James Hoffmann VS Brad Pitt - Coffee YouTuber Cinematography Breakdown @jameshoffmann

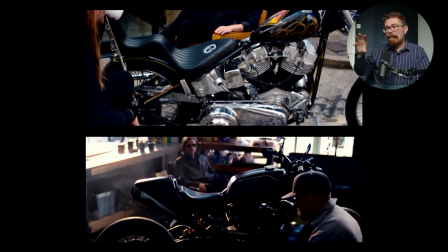[12:14]
It's actually a pull in.
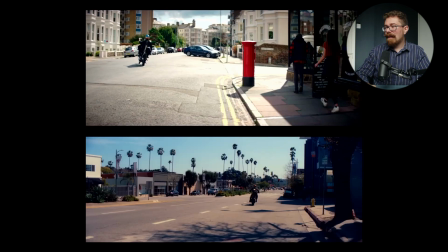[12:17]
So as we look at what's going on here, it starts maybe a little bit low, but not super low.
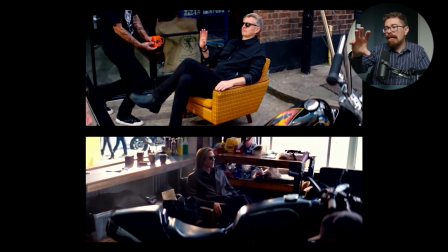[12:27]
And then it just tilts up and moves forward and arcs around somewhat.
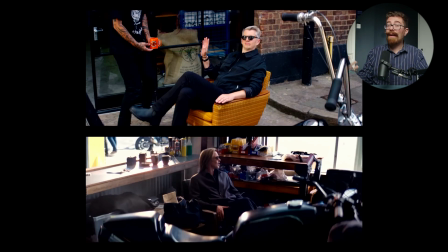[12:33]
We don't have the light coming in from the back. We only have flat light coming in from the front. We don't have any of the contrast. We don't have any of the shaping just there. So all you've got at that point is framing and depth of field, and then anything you're doing for set dressing. Funky orange chair. Love it. So there are things in there which can draw your eye, no question about it. But when you're taking away the purposeful pull through, when you're taking away that rack focus on the longer focal length, when you're taking away the backlighting, when you're taking away the shaping on your subject, then you suddenly are left with the more literal approach.
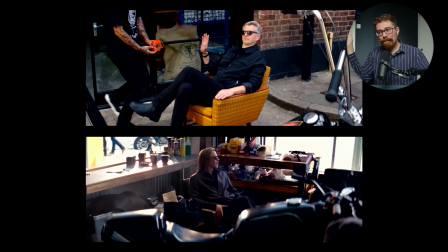[13:13]
Look at these two, recognize the difference between them, and then think, if I was to approach this again, where would I be looking to spend my budget? And this is going to boil down to budget a lot of the time. Am I going to get a funky location which has something that looks like this?
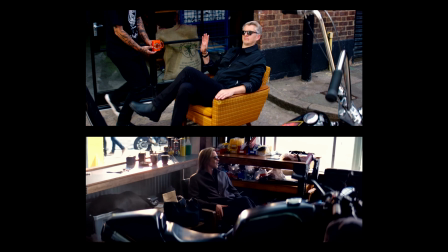[13:32]
Maybe you can get one, but maybe it's too far away and you can't get all the crew over there, and you need your crew to be able to work in a certain area so that you can make your day. Okay, well, maybe I'm going to spend the time shaping the lighting. Okay, maybe you can do that. Maybe you're outside. Maybe shaping the light means you need to bring in a 20 by 20 frame of negative, and you're going to need more crew. You're going to need bigger stands. It takes longer to set up, it takes up a lot more space. You know, maybe they're in an area where they just can't put that up because they're close to a road, or, you know, whatever it is, there are going to be limitations. So you need to work through those limitations and think, well, in the time that I have, with the location that I've got, what are the things that I could do that would make this work a little bit better?
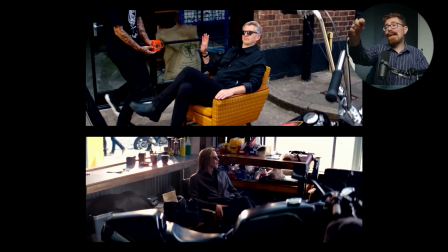[14:15]
I think for me, perhaps I would have taken the light inside the shop and kind of fired it through, so you got light coming through from the back, sort of hitting the coffee bean bag and edge lighting this guy coming in,
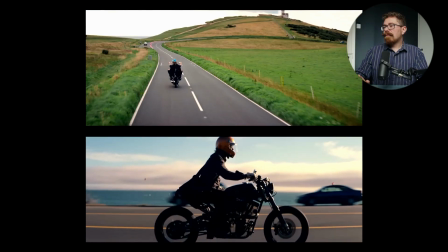[14:29]
just so that it was less flat to camera. Moving on, we have more riding shots. Hard to make the riding shots really purposeful.
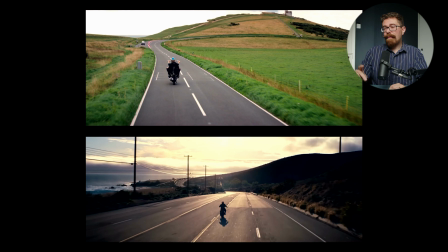[14:38]
And I look at this and I can instantly see the reason that they don't quite feel as purposeful as the shots for Brad Pitt on the bottom.
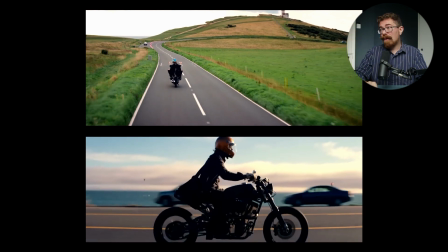[14:48]
And it's to do with the road, actually.
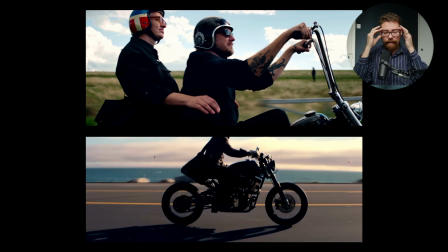[14:51]
So imagine that, and if you've never gone out and done car shoots, it's hard to visualize things like this. But imagine that you've got this setup. Well, for Brad Pitt on the bottom, we're way further away from him and on a longer lens.
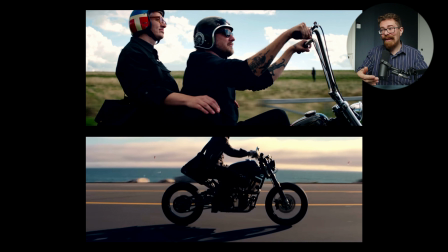[15:09]
And that means that it's going to look different. You're going to get a different sense of speed. You're going to be able to get different perspective, between your subject and the background and the foreground. And then you're also going to be able to do moves where you kind of sweep around them and stuff.
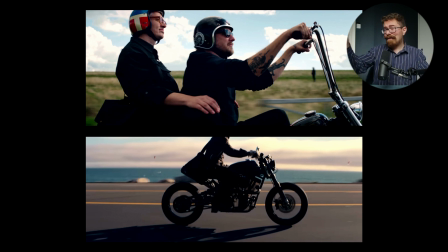[15:25]
And the reason for that is, James is closing a road at Beachy Head. It's just got 2 lanes. So we're not on a 5-lane highway able to get a lane or 2 away from the subject,
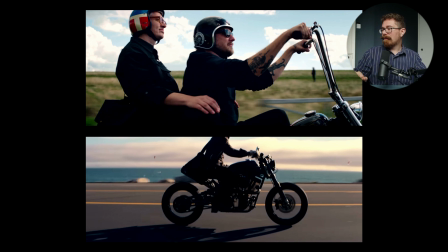[15:39]
able to then go on, they're probably on 35 for that shot with Brad Pitt just there. And that's going to feel totally different from being on what is probably a much, much wider lens, much, much closer for the shot on the top.
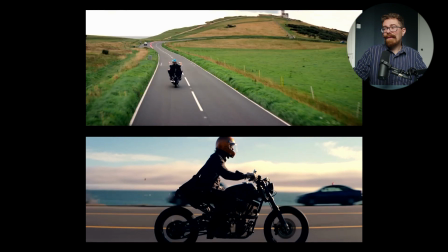[15:56]
Now that kind of difference can seem minor.
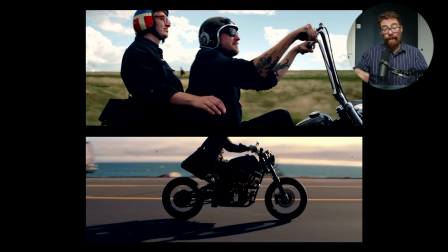[16:00]
You think, well, you just could still achieve the shots. That's absolutely fine. It's one of the hardest things that I have to do when I spec out a automotive shoot. I look at roads that we can get. I look at locations that we can go to. I look at even like tracks and things that you can go to. There are various test tracks around the UK where you can do quite a lot of shooting, and you don't have to worry about road closure and that kind of thing. But when you look at them, you often find you're going to end up with a shot like that because you can't get far enough away from your subject vehicle. But it is a real challenge.
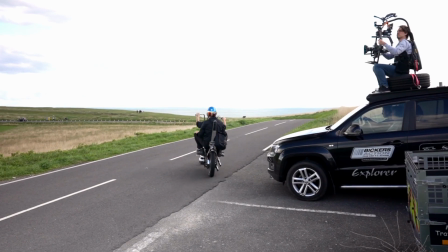[16:32]
Now, when you're also shooting, as I believe they were on one of the Bickers action vehicles, they had just the gimbal handheld. There's nice shots, and then there's like absolute precision. And if you're after absolute precision, it's really hard to do with someone holding a gimbal, because I speak as someone who's done it. I've done my fair share of challenging shoots where we don't have the kit to do it the way that I'd like.
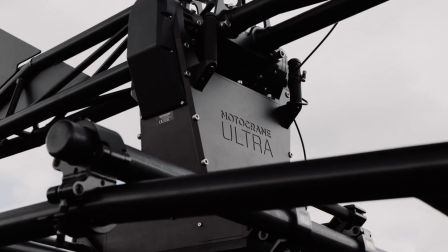[16:58]
I have the luxury now of using some of the elaborate kit, vehicle rigs, black arms. We've got a motor crane and all that kind of jazz. It is different when you have the ability to place the camera, have it independent of any human, and then just minutely control it and know that all of the arms stabilizing, all the rest of it.
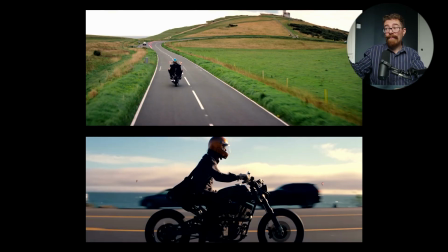[17:17]
So you can get like the vibe of the Brad Pitt ad from, James riding off just here.
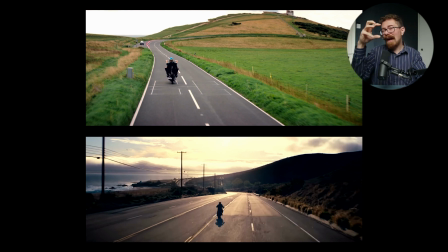[17:23]
It's just top shot. But when you get down to the minutiae of really accurate moves and arcing around and changing heights and all of that kind of stuff, it's just not something you can do efficiently or safely in some respects with someone holding the gimbal. You're limited on speed. Bickers action vehicles, it's all going to be risk assessed. You've got road closures, you've got professionals who they're doing it. Do not, whatever you do, go off and shoot sitting on the top of a car. That is a mad idea.
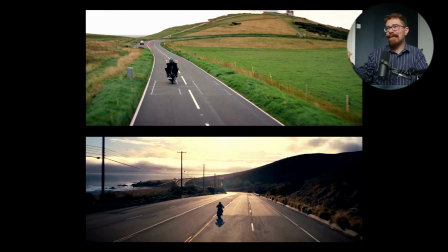[17:51]
If we're just looking at the similarities between these two shots, yeah, they didn't get the sun, they didn't get the, glorious 5-lane highway to shoot on.
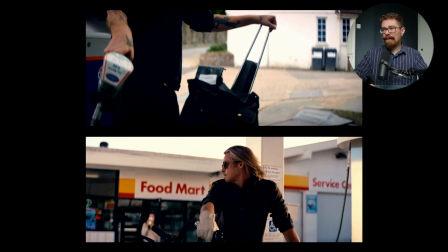[17:59]
In the James version, you start on the coffee beans, you pull up past the petrol pump,
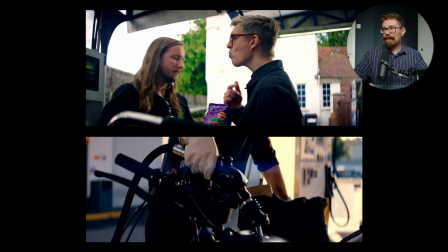[18:04]
and then you alight on our 2 protagonists there and the Monster Munch.
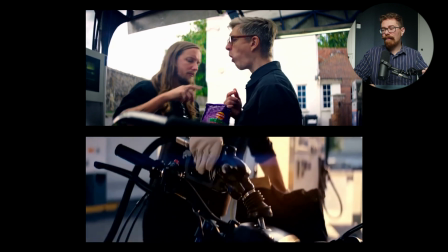[18:11]
On the Brad version, it works the opposite way. So you start on Brad and you come down to the coffee beans.
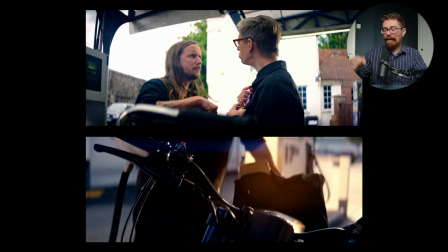[18:21]
Nothing really to complain about too much on that. You do see gimbal wobble again.
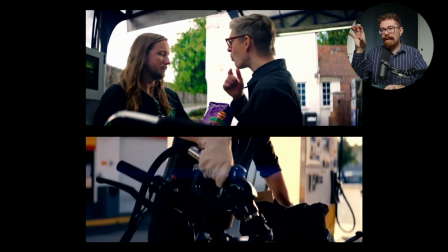[18:25]
If we just look at the difference between the dolly shot and the gimbal shot just there, you see the gimbal does the little gimbal perspective shift.
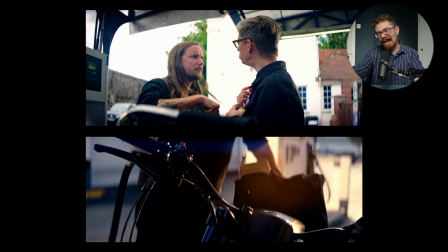[18:33]
Again, we're doing a slightly more linear move. It feels a little bit like
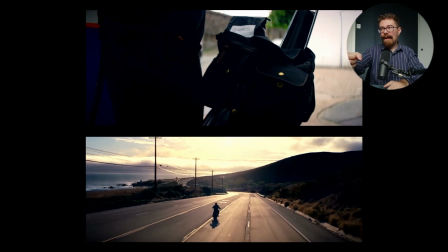[18:40]
we start in on the bag just here, and then we pull out and back from the handlebars and up,
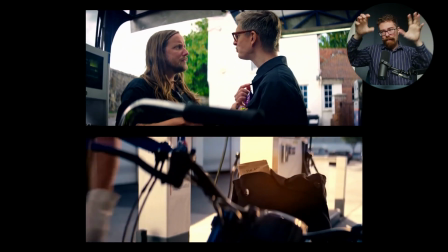[18:48]
and then try and hold it there, but inevitably you get the bobbling around.
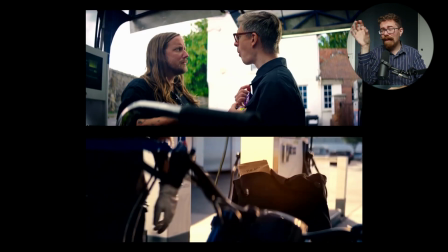[18:52]
Really hard to make a gimbal shot feel perfectly like a dolly shot. Much, much quicker to execute. Just doesn't have the weightiness. And also I think we're probably on a wider lens here for the same shot.
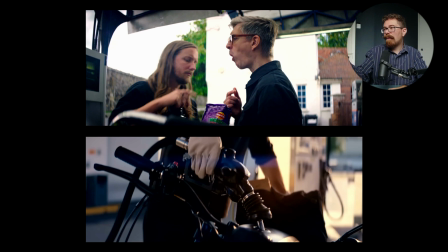[19:05]
I think it's just a blocking thing. You're trying to block 2 people who have to interact with each other. It's going to feel different from blocking one person who is moodily standing and pumping petrol into their bike while looking all cool. You're not going to be able to put them in the same positions in order to get the same shaping on their face. It's just a different shot.
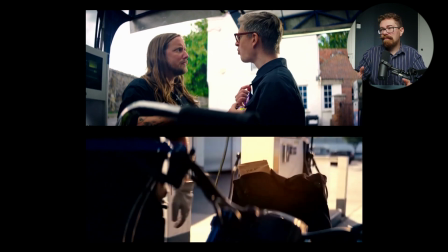[19:23]
So yeah, you do what you can.
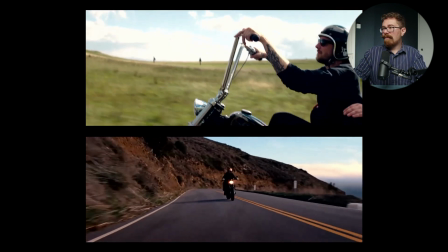[19:28]
And that's one of those shots that I was talking about with the precision of movement, just being able to kind of arc around.
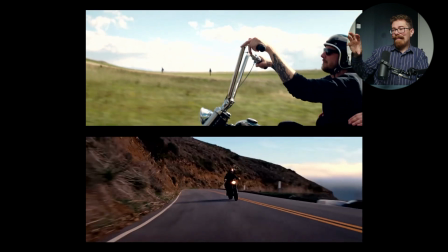[19:36]
You're overtaking the rider, but then you're also pulling around to the front of him a little bit as well.
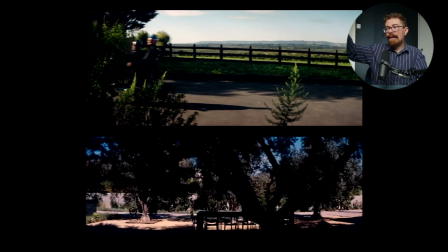[19:42]
Love this. Did a really decent job of, having moody shadows and passing behind foreground elements just here.
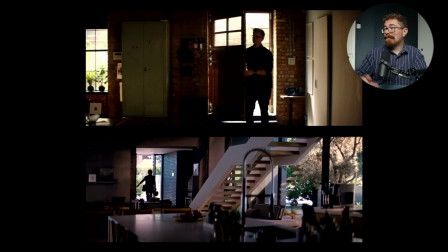[19:50]
This feels pretty similar. Brad Pitt's actually wider on this.
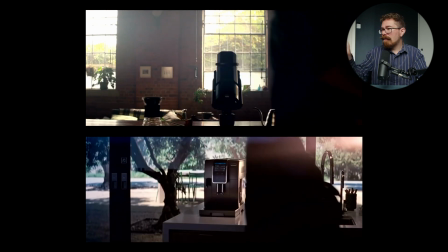[19:57]
Super hot outside the windows for James. Something to call out here, difference in lighting for product. So look at this from a commercial point of view, and do a lot of shoots where the product will be the thing that they really, the client that is, they really want that product to be looking good and obvious in shot. Now, this is not selling the grinder just here, but you have got some lighting on it. You can see the shape of it. It looks pretty good.
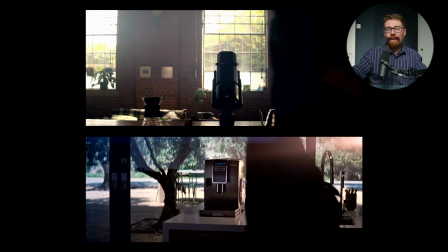[20:29]
The Delonghi is a little bit different.